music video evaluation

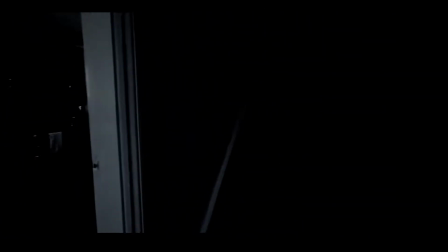And transition into the next shot.
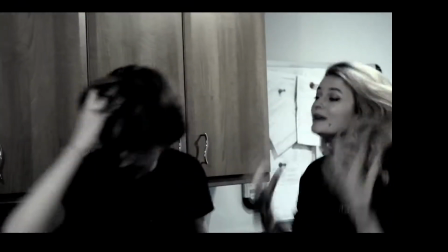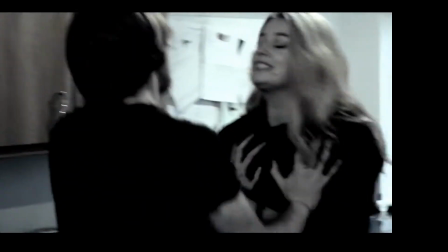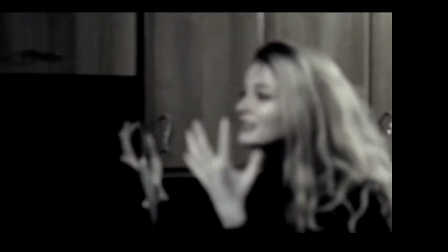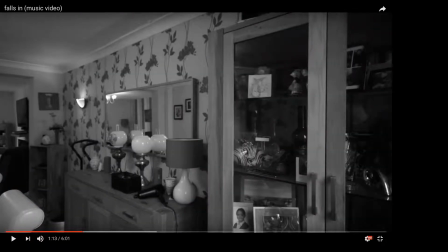From that last scene, another thing I wanted to do for this was probably another reason why it's very sort of it is very slow, because I've slowed every bit of footage down by 20%, so it's all running at 80% speed compared to normal.
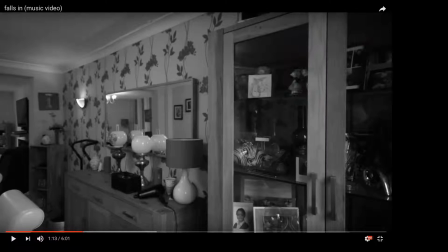And the reason I did this was because I had a chat with a couple of friends, and they said emphasis in a music video is a very powerful thing. So I know after talking to a group saying that music videos should be quick, they should be snappy, it should be sharp.
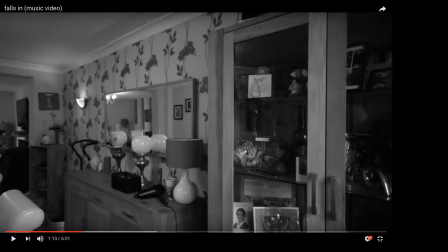What I wanted to do with this is I wanted to have a lot. It was supposed to be like an emotional video, like a video that really like grips you, and so I thought slowing everything down would help sort of just emphasize the shots more, the facial expressions, the body movement, the way the camera moved, and just sort of actions like the slap and how Jack
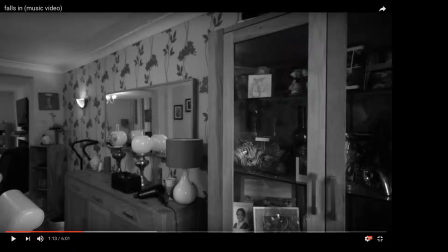reacted to the slap and how he sort of went down, and just that slowness, and how Jack pushed Megan, who is playing the role of his wife in this music video, how he just pushed Megan, and the slow motion of her falling back into the kitchen counter.
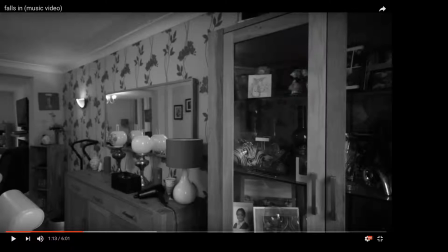Just again, I just wanted to encapsulate this sort of like you're in the moment, the slow motion, trapped watching this moment happen.
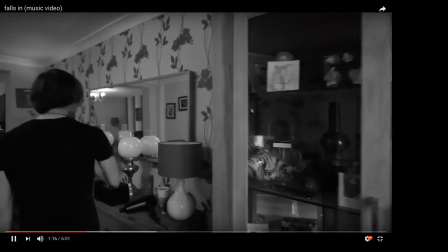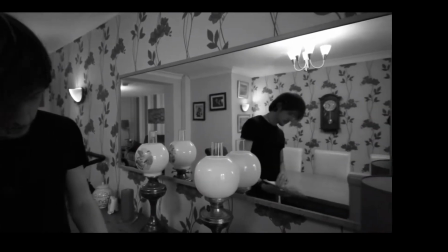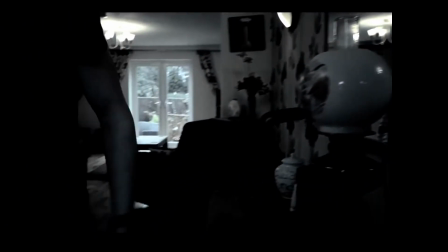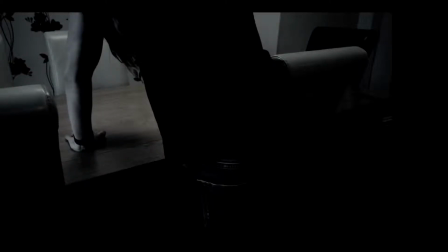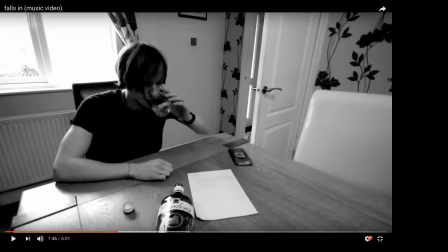Now, for the next couple of scenes, it could be considered a montage or sort of like a quick sort of lapse about what happens, transpires. But what's going to happen for the next few scenes is you're going to see Jack's, or in this case James's, that's the character he plays,
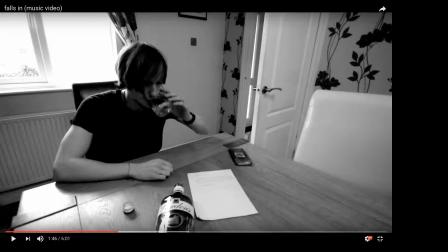his life sort of spiral down because his wife has left him. She's took the kids, as the note explains, and he goes through this sort of depression and this sort of downward spiral of emotions. The way we encapsulate this, especially with at least I wanted to encapsulate it, was we focused on key points.
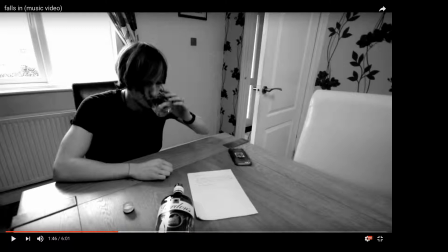So for instance, like we focused on the Gordon's gin bottle because we thought that was like very, very appropriate, considering his life sort of fall into a downward spiral sort of thing.
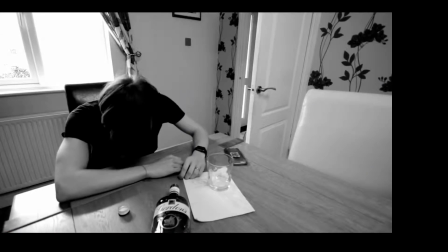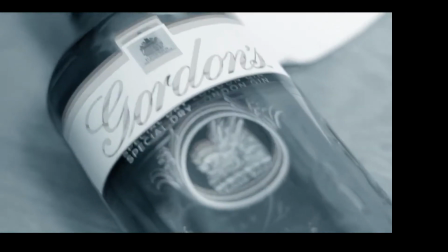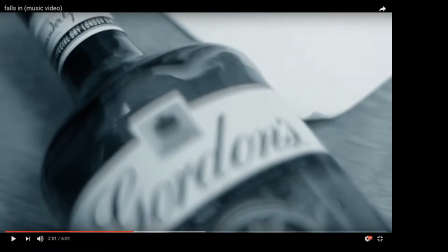This shot's just referring to what I was stating earlier.
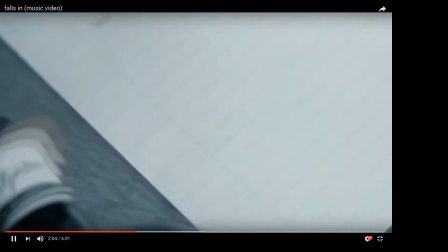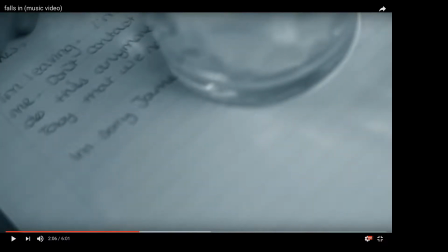See, I threw on the intensive blur because again the whole point of this is he's drinking to forget, and I wanted to establish that first person view of you are drunk. You're looking at this. You're It's just a lot of emphasis. The whole point of this music was just really getting emphasis on everything.
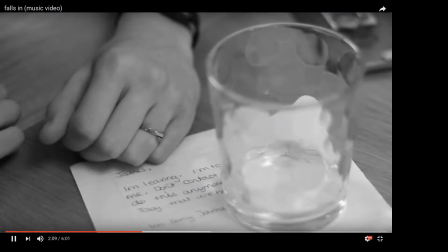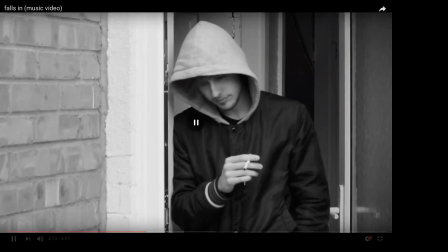So foreshadowing back to the start of the music video, where it all makes sense now to why he was having the cigarette.
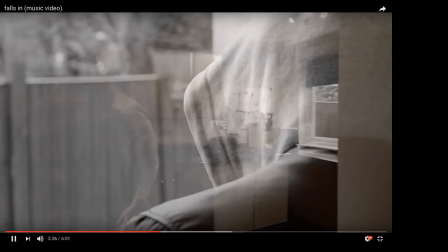Reason why I did the opacity sort of cut-ins throughout this entire as you can see, I've done the opacity cut-ins because again it's
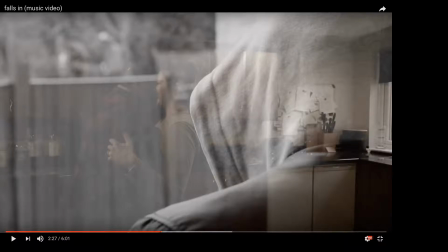sort of repeating myself, but I'm just sort of driving the point home of I wanted you to see all this footage will be coming up in the music video, but I wanted the foreshadowing. I wanted to show that he's remembering. I wanted to show that there were good times in this relationship, but it's just gone sour,
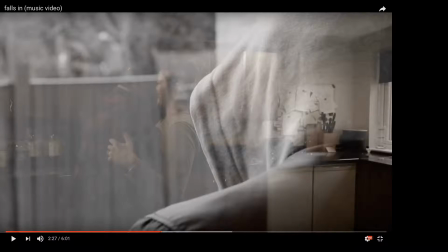and I just wanted to show that the contrast between the good and the bad, literally on top of one another. So like the good being the dancing with Meg, and obviously Jack having a fight to forget sort of everything that's happened, but at the same time he can't forget. So it just shows the contrast between the two.
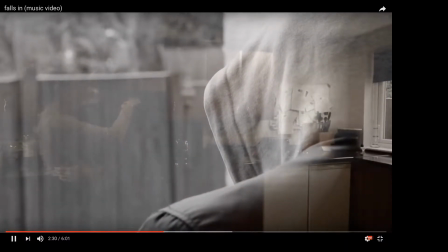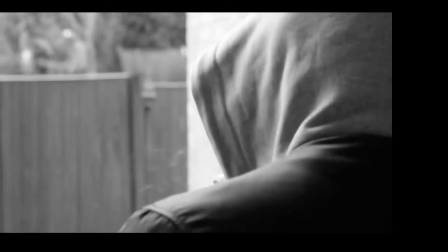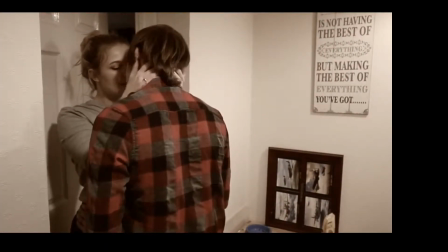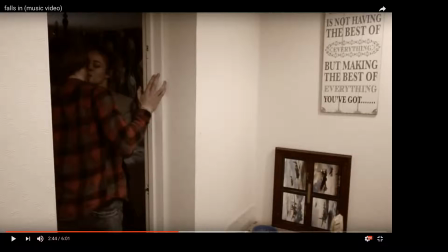Now, as the music starts to die down here, this is when we cut into the happier scenes, or should I say the more some would say flashback. I'd say I'd probably call it a flashback to happier times.
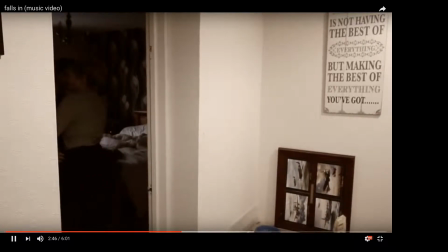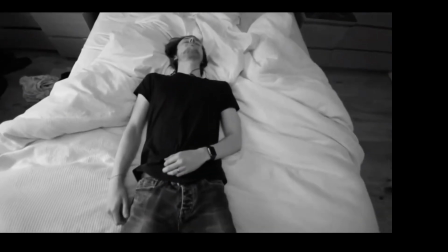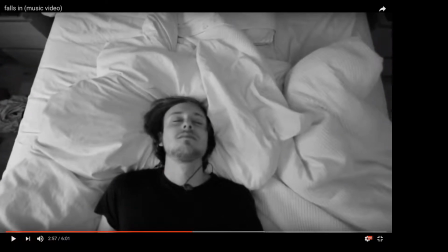And one thing that I didn't intently realise when I was in post editing this is that considering I wanted to emphasize a lot of this, and I wanted to show contrast between the good and the bad. I didn't when I was editing this part. I didn't realize as Megan closes the door, Jack falls over.
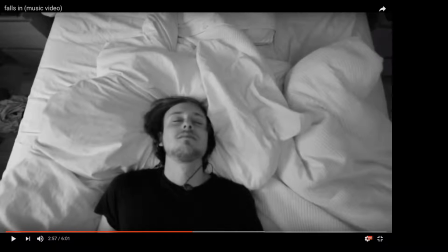Considering, in the scene, they were clearly like going into the bedroom to do whatever, and then it pans to Jack falling onto the bed alone. So even in post editing, when I didn't realize how good that actually worked together, I didn't realize until towards the end of editing this footage that I realized how well that worked, and it was completely unintentional,
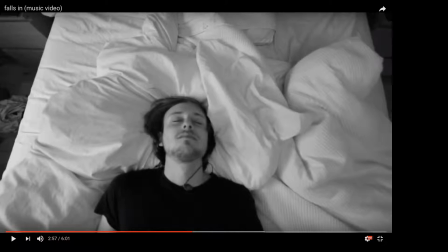but I really liked how it worked. So then when I realized I did it, I timed it so as the Megan closes the door, it perfectly simulates when Jack falls over to show that sort of that change in shot, that sort of transition I wanted, that smooth sort of transition into this shot.
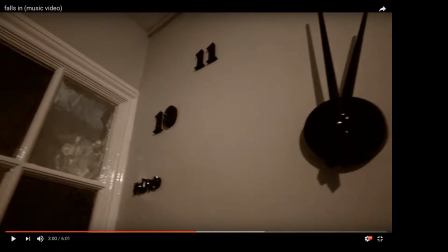Again, foreshadowing what I with the opacity shots I did earlier.
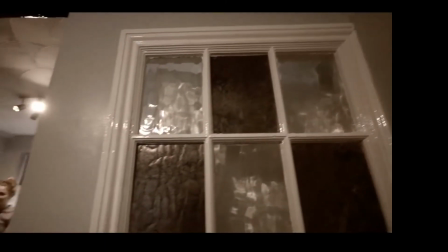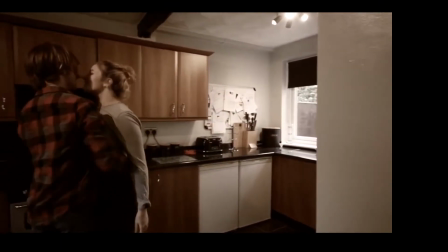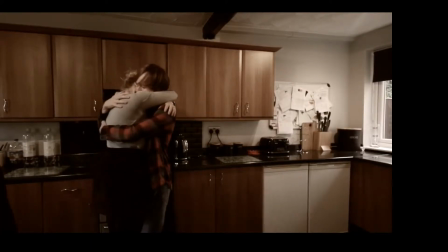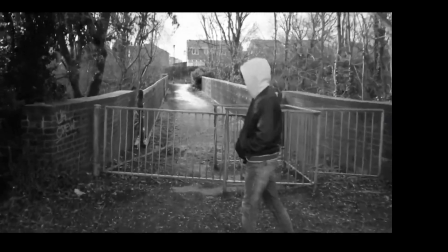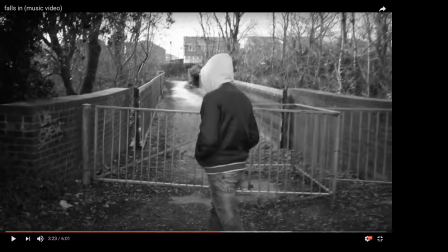If I had to do anything different, if I had to do any one of these shots differently besides the first shot where we were panning around the room, I'd probably cut that down significantly. But if I had to do the shot differently, it would be this one. The reason why this one is because, again, I feel like it drags too much.
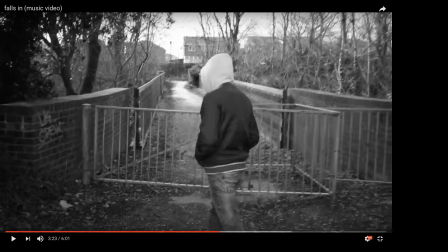But the only problem with this shot is it looks compared to the rest of them, it looks sloppy. So, for instance, there's like a lag for when Jack actually comes into the shot, comes into frame, and then just sort of like when we had to deal with the gate whilst we were filming,
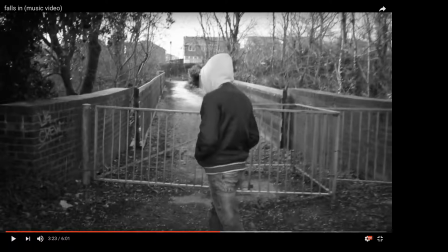so we had to kind of like move the shoulder rig round the actual gate itself, so it didn't look as smooth and as like kind of, because the whole purpose of us filming this is that we're not actually a physical entity there, we're kind of floating, like kind of it's just sort of hovering in this world.
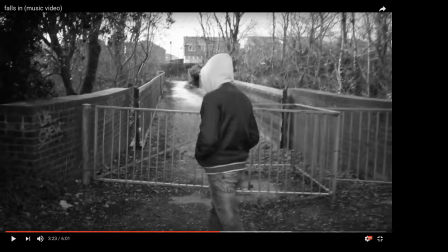We're not supposed to actually be in it, not supposed to be a physical entity in it, and this shot ruins it kind of, because we obviously had to go round the gate. And it kind of, you can see how like the camera sort of, well, you'll see in a minute, how the camera shifts from left and then it goes to right again. So it kind of breaks the sort of the visual of, oh, okay, we're not actually a physical entity in this world,
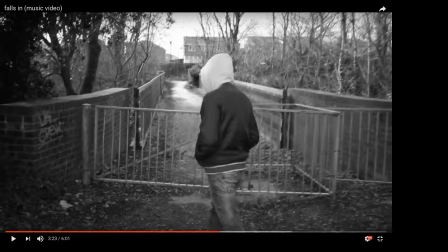So that's the only thing I'd do differently if I had to reshoot this again.